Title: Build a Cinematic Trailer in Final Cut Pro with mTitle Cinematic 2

Hey guys, what's up? My name is Serge and welcome back to my channel. Today, I'm going to take you through the editing process of the fake promo trailer I made using stock video and the mTitle cinematic plugin from Motion VFX.
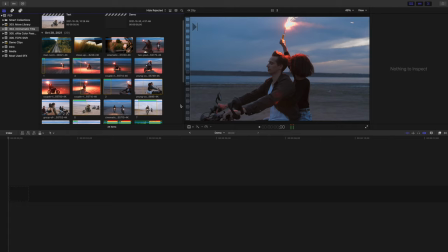Let's jump into Final Cut Pro and get started. I've already downloaded and imported a few stock video clips and the music track I want to use for this project.
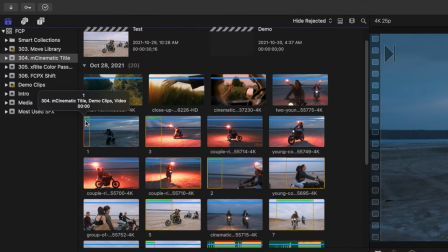I've also installed the mTitle cinematic plugin from Motion VFX. I'll grab the video clip I want to start with and drop it into my timeline.
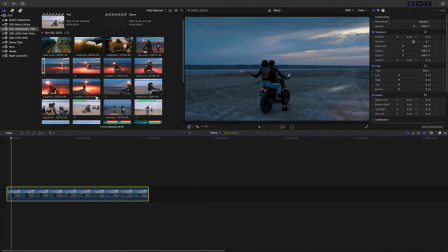This edit will be based on the music track, but I like to start with a video clip in my primary timeline and connect the music below it.
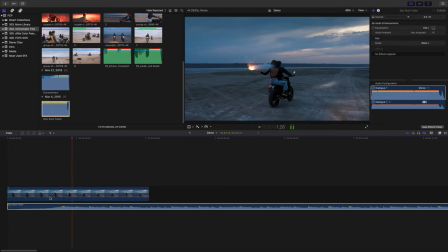My music track starts off with a loud drum beat, so I selected the video clip with the flare lighting to use at the start. These two should suit each other perfectly.
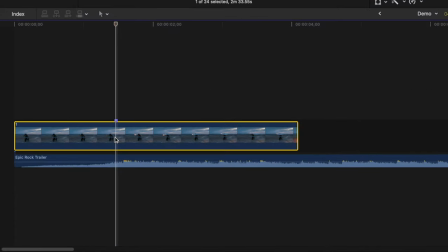I'll skim my clip to find the frame where the flare explodes, place a marker there, and line up the first beat of the music track with my marker.
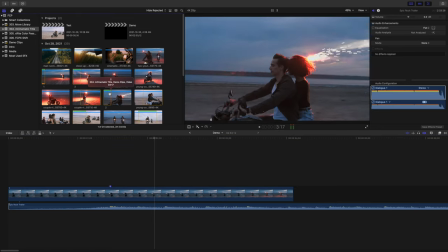We're off to a good start. For my next clip, I want to use the medium shot of the two riders, so I'll add that to my timeline.
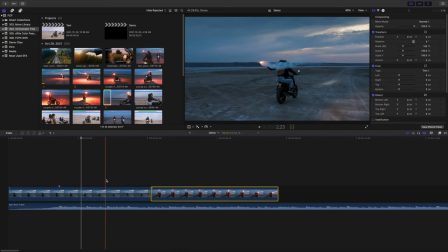The problem here is in the first clip, the movement is from left to right, but the second clip is from right to left.
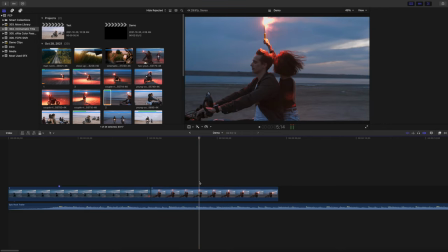To fix this, I need to flip it around to match the movement in my first clip.
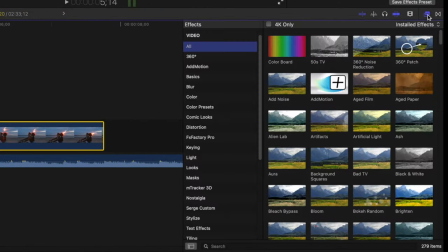I'll select the clip in my timeline, open the effects browser, and down at the bottom, search for the flipped effect.
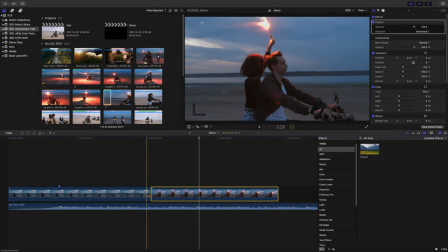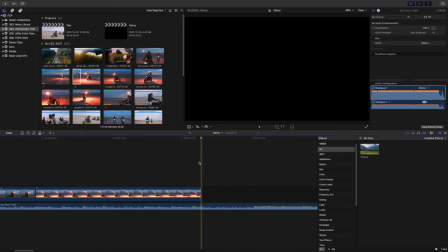That's better. I'll add a few more clips to my timeline until I get to this break in the music track. This is the perfect place to have the title of my fake film over a black screen.
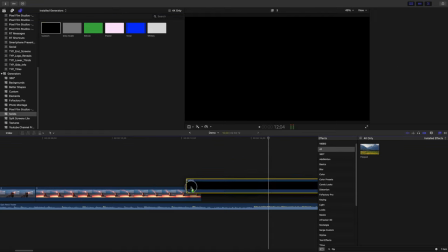So I'll add a custom generator in this spot and leave it as plain black.
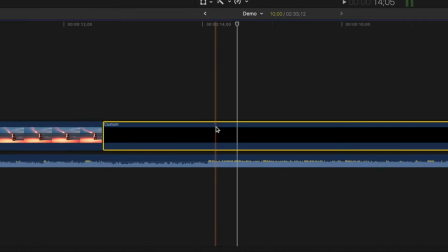I can also use this break to break the continuity of my clips and go from the night scenes with a flare to day scenes. I'll move my playhead to where the music kicks in again, go back one frame, and press Option right bracket to ripple trim my generator clip.
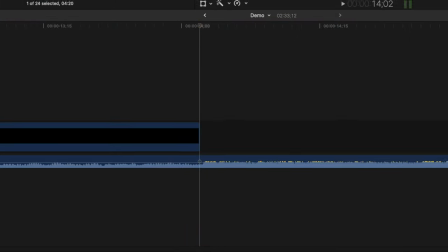Intentionally cut my video clip one frame before the music beat. This way, the viewer doesn't have to process both at the same time.
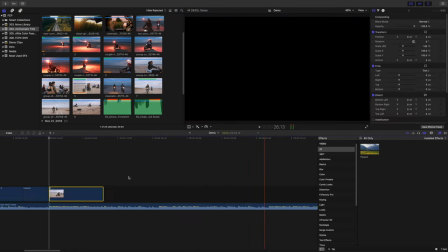I'll add a few more video clips until my project gets close to 30 seconds.
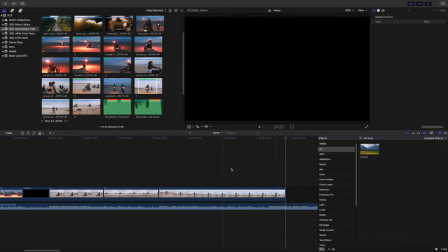That's how long I want this promo to be. Next, let's add some titles to this trailer.
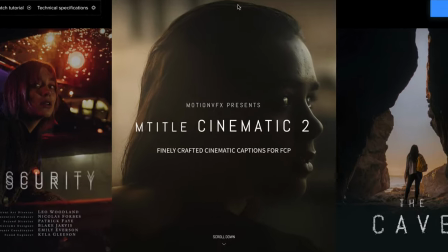For this, I'm going to be using the mTitle cinematic plugin from Motion VFX.
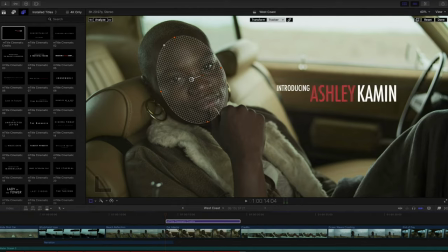I seen this title pack featured in Apple's iPhone event and really wanted to try it out.
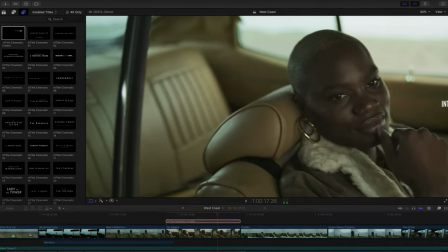Let me tell you, it did not disappoint. This plugin has exactly what I needed for this promo.
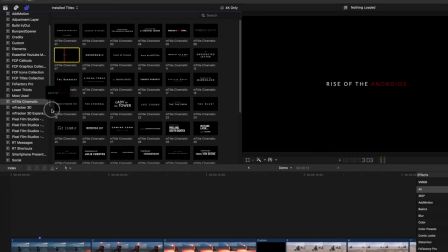For the first clip, I'll use title number 7. I'll add it to my timeline just like a normal title and ripple trim it to the same length as my clip.
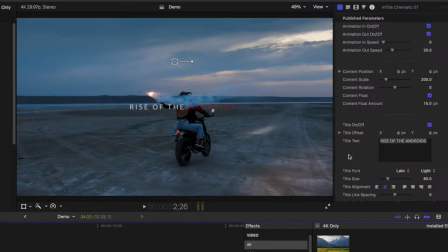With the title clip selected, up in the inspector window, there's a bunch of parameters we can adjust.
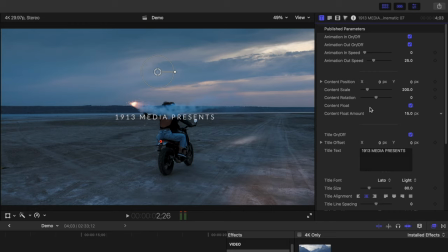I'll first enter my text and scale it up to make it a little bit bigger. This title also gives you an option to highlight part of your text with a different color, but I want to keep this one simple, so I can just uncheck that in the inspector window.
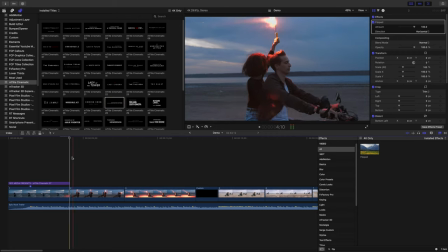For my next clip, I'll use title number 28. I'll add it to my timeline and replace the default text. I really like the way this one looks, so the only thing I'll change is the font to match the first title.
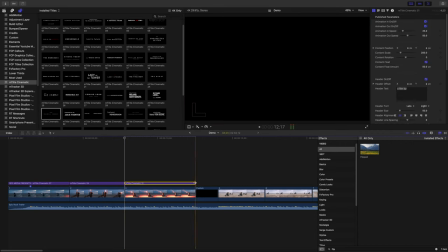For the next clip, I'll add title 31, replace the text, and once again, make sure the same font is used. Next, for the main title, since there's a break in the music and it's over a plain black background, all attention will be on the title itself, so we can use something a little bit more elaborate.
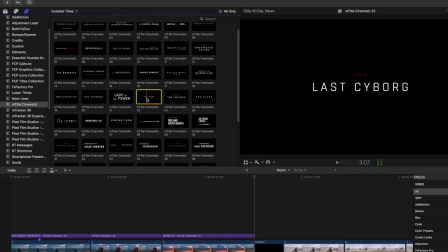I think title number 22 will work good here. I'll add it to my timeline, ripple trim it, and replace the text.
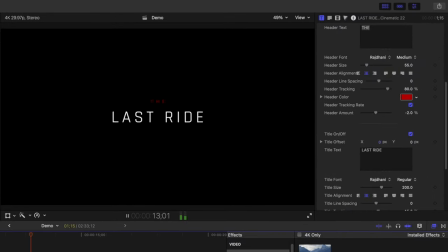If we play this back, it looks good, but it doesn't stay on screen long enough.
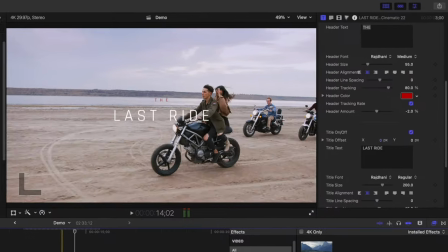If I just extend it over my next clip, the color of the text blends into the clip, so that doesn't really help.
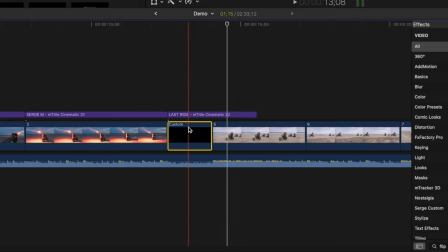To make the text a bit more prominent, I'll make a copy of my black generator clip, place it over the next clip, and keyframe the opacity to fade it out. So with the top generator clip selected and the playhead at the start of the clip, I'll add a keyframe to the opacity slider.